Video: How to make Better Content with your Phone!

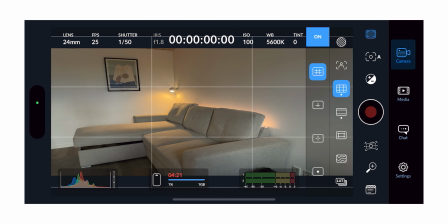You have a few options, but I usually just stick with the rule of thirds grid. Then I keep it at 2:1.
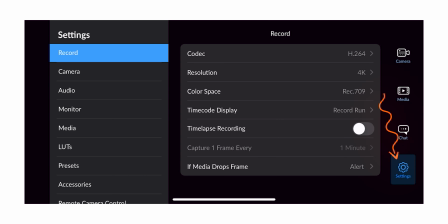Then if we go to settings, this is my settings under the record tab, and these are my settings under camera.
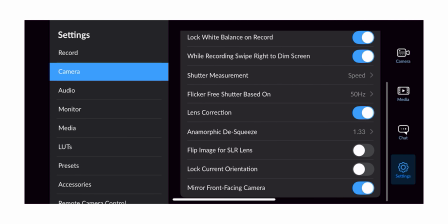And the rest of the settings I just keep at the default value. Once you have set up your phone to the right parameters, then you're essentially ready to film.
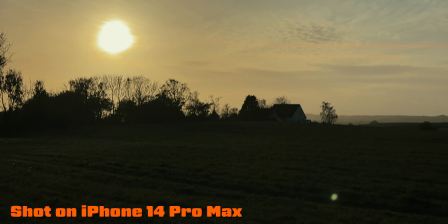However, to get some great results, I actually have some tips and tricks I'd like to share with you.
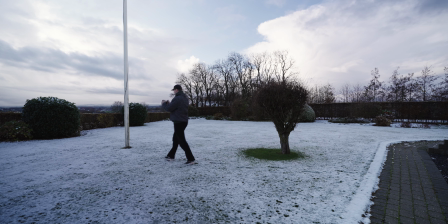The easiest way to completely destroy your footage is to simply just go ahead and walk in a normal tempo and record simultaneously.
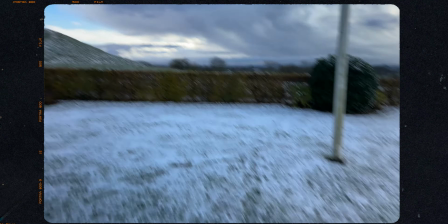This is the classic homemade video look that you have seen your mom do so many times when you were a child. I've at least seen it so many times. So let's fix it. Here's what you do.
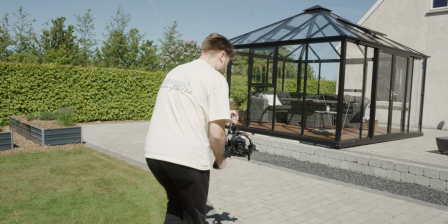Learn ninja walking. Ninja walking is something you see people that use a gimbal do all the time.
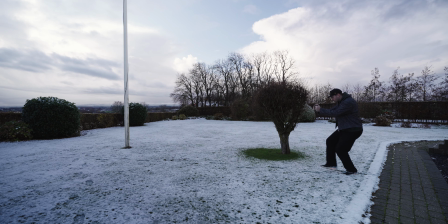Essentially, it's just moving slowly while trying not to shake too much from side to side, up or down.
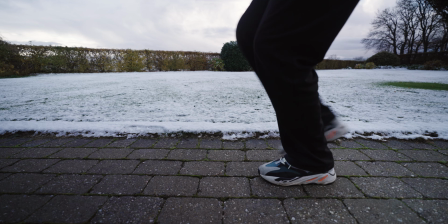So to get the best results, you should focus on trying to put your heel in the ground first and then roll your foot.
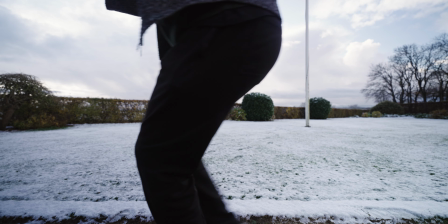And then it's super important to bend your knees because that makes it possible to balance out the big shakes you would otherwise make.
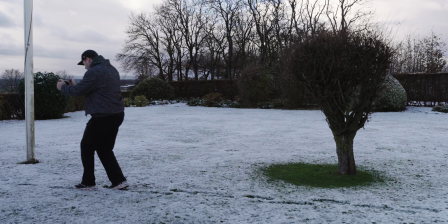It might look strange to people if you do it in public, but believe me,
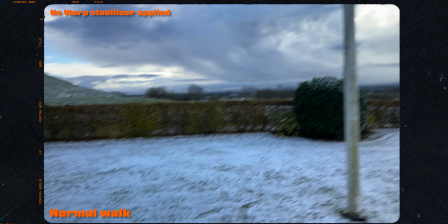it's worth it when you see the results compared to just doing it the other way everyone else is recording. So though it looks weird, I highly recommend to just do some ninja walking from time to time. Storytelling and video editing is becoming a very normal thing to do to your phone footage these days, but I often see so many people make the mistake of not thinking about the next steps they're gonna make.
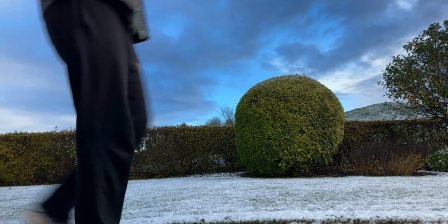So in one clip you might see them go left, but in the next clip they might be going right and the left again. So if you have a short sequence, think about when you go left,
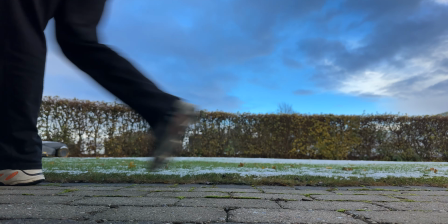in the next clip it should be the same route or gradually changed with other clips in between. Because it just looks weird that even though you might have a certain location you need to go to,
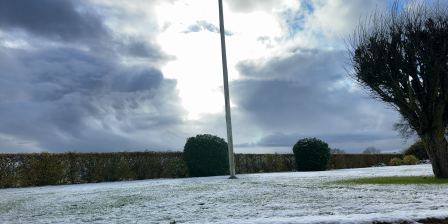but if you in the clips go from left to right, from right to left all the time, it kind of just ends up being weird and people don't know where you're going and it just makes them go off your video because there's no momentum.
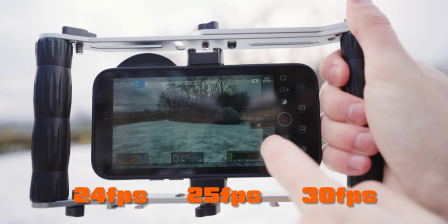24, 25 or 30 FPS are great to use for footage that's supposed to be in normal speed and real time. However, if you're looking to get some slow motion or smoother footage, 50, 60, 100 or 120 FPS is the way to go.
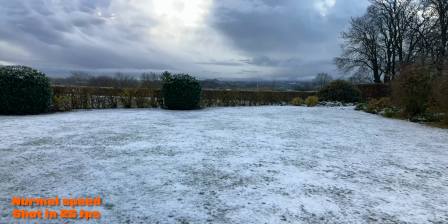Because you'll quickly notice that if you try to slow down footage that's shot in 24,
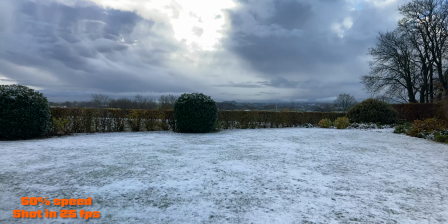25 or 30 FPS, it kind of becomes choppy and that doesn't look good.
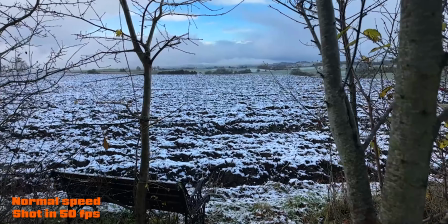But if you slow down 50, 60, 100 or 120,
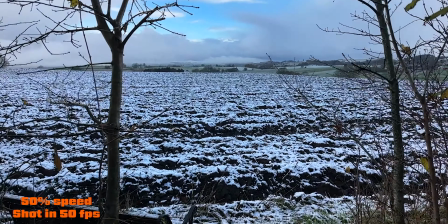it simply just looks phenomenal because it was intended to be slowed down.
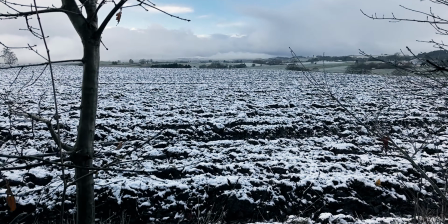And if you then combine it with the ninja walk, then I can almost guarantee you that people would think it was shot on a cinema rig, even though it was just your phone. There's a lot of rules when it comes to filming, and depending on the environment, if you have a subject,
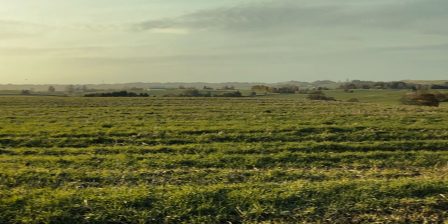textures, leading lines and so on,
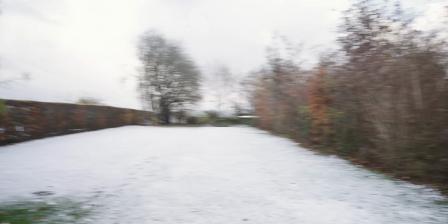you can always find a way to make something boring look great if you know what to do with your surroundings.
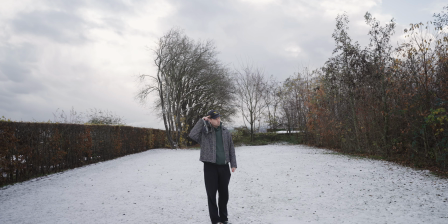But knowing what to do with your surroundings are where a lot of people just kinda completely freezes. So here's a few ways you can frame your recordings and then you'll be guaranteed to get something that looks great. If you record vertical footage a lot, then the best solution is to position your subject in the middle, from my experience. There's really no way around it. The middle is the best composition.
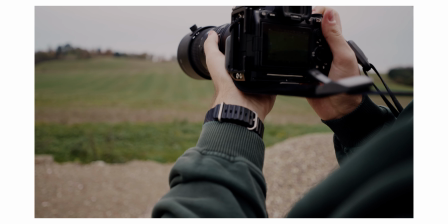However, with horizontal footage, you have a lot more ways to express yourself creatively. But to be honest, the best way is usually with the rule of thirds.
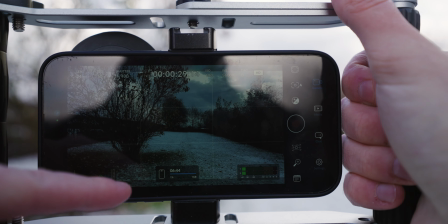So, since we have the grid turned on, try to position your subject at one of the lines, preferably with the eyes hitting the cross section.
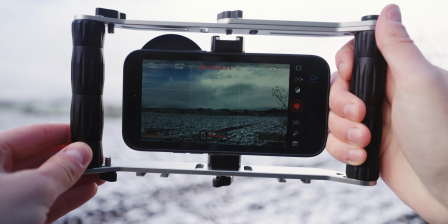With landscapes, hitting the upper or the lower line also gives a pleasing image.
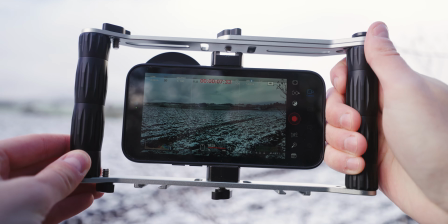So the rule of thirds is game changing, and that's also the reason I always have it on. So try to follow the lines and you'll get some great looking footage every time. I know that movement in your footage can look great, but sometimes it can also completely destroy it.
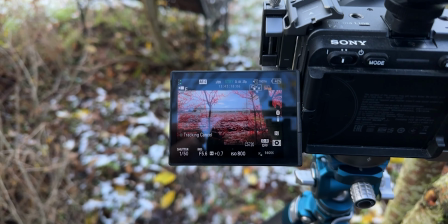So sometimes once you have framed up a shot, recording and just standing still is the best thing you can do. It isn't always better just because the camera moves. Sometimes the way the world moves around you is the best footage you could have captured. So mix it up from time to time. A little bonus tip is just that capturing a sunrise or sunset will almost always make something look cinematic.
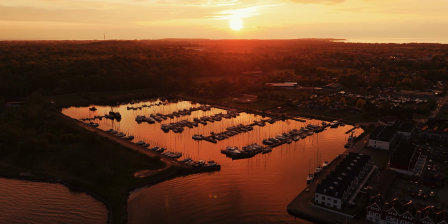So just capturing footage when the sun is at the edge will always look good. If you also want your footage to have some more character, getting something like this anamorphic lens can be a great way to simulate the film look,
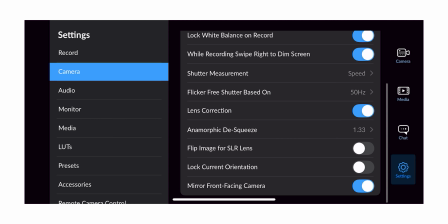since a lot of films are shot on anamorphic lenses. The Blackmagic camera app also makes it super easy to de-squeeze the lens.
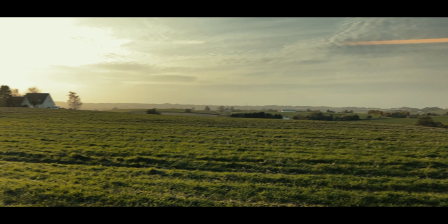So getting a nice looking image with flares and a stretched image is super easy.
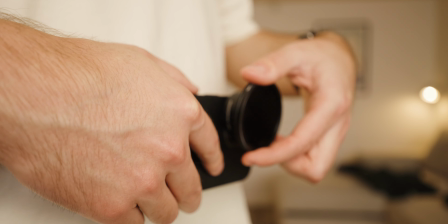And you can even screw the ND filters on the lens. So a phenomenal piece of equipment. For most of the shots I've shown, I've also used this cage, but This is simply just to make the footage more stable. You could also just record like this. I thought I should just mention it for you guys, just so I'm completely transparent about how I recorded the footage used in this video. Every piece of equipment is listed in the description, so you can check it out below if you want to. Well, that was all for this video. Leave a like, subscribe, and see you in the next one. I'm out.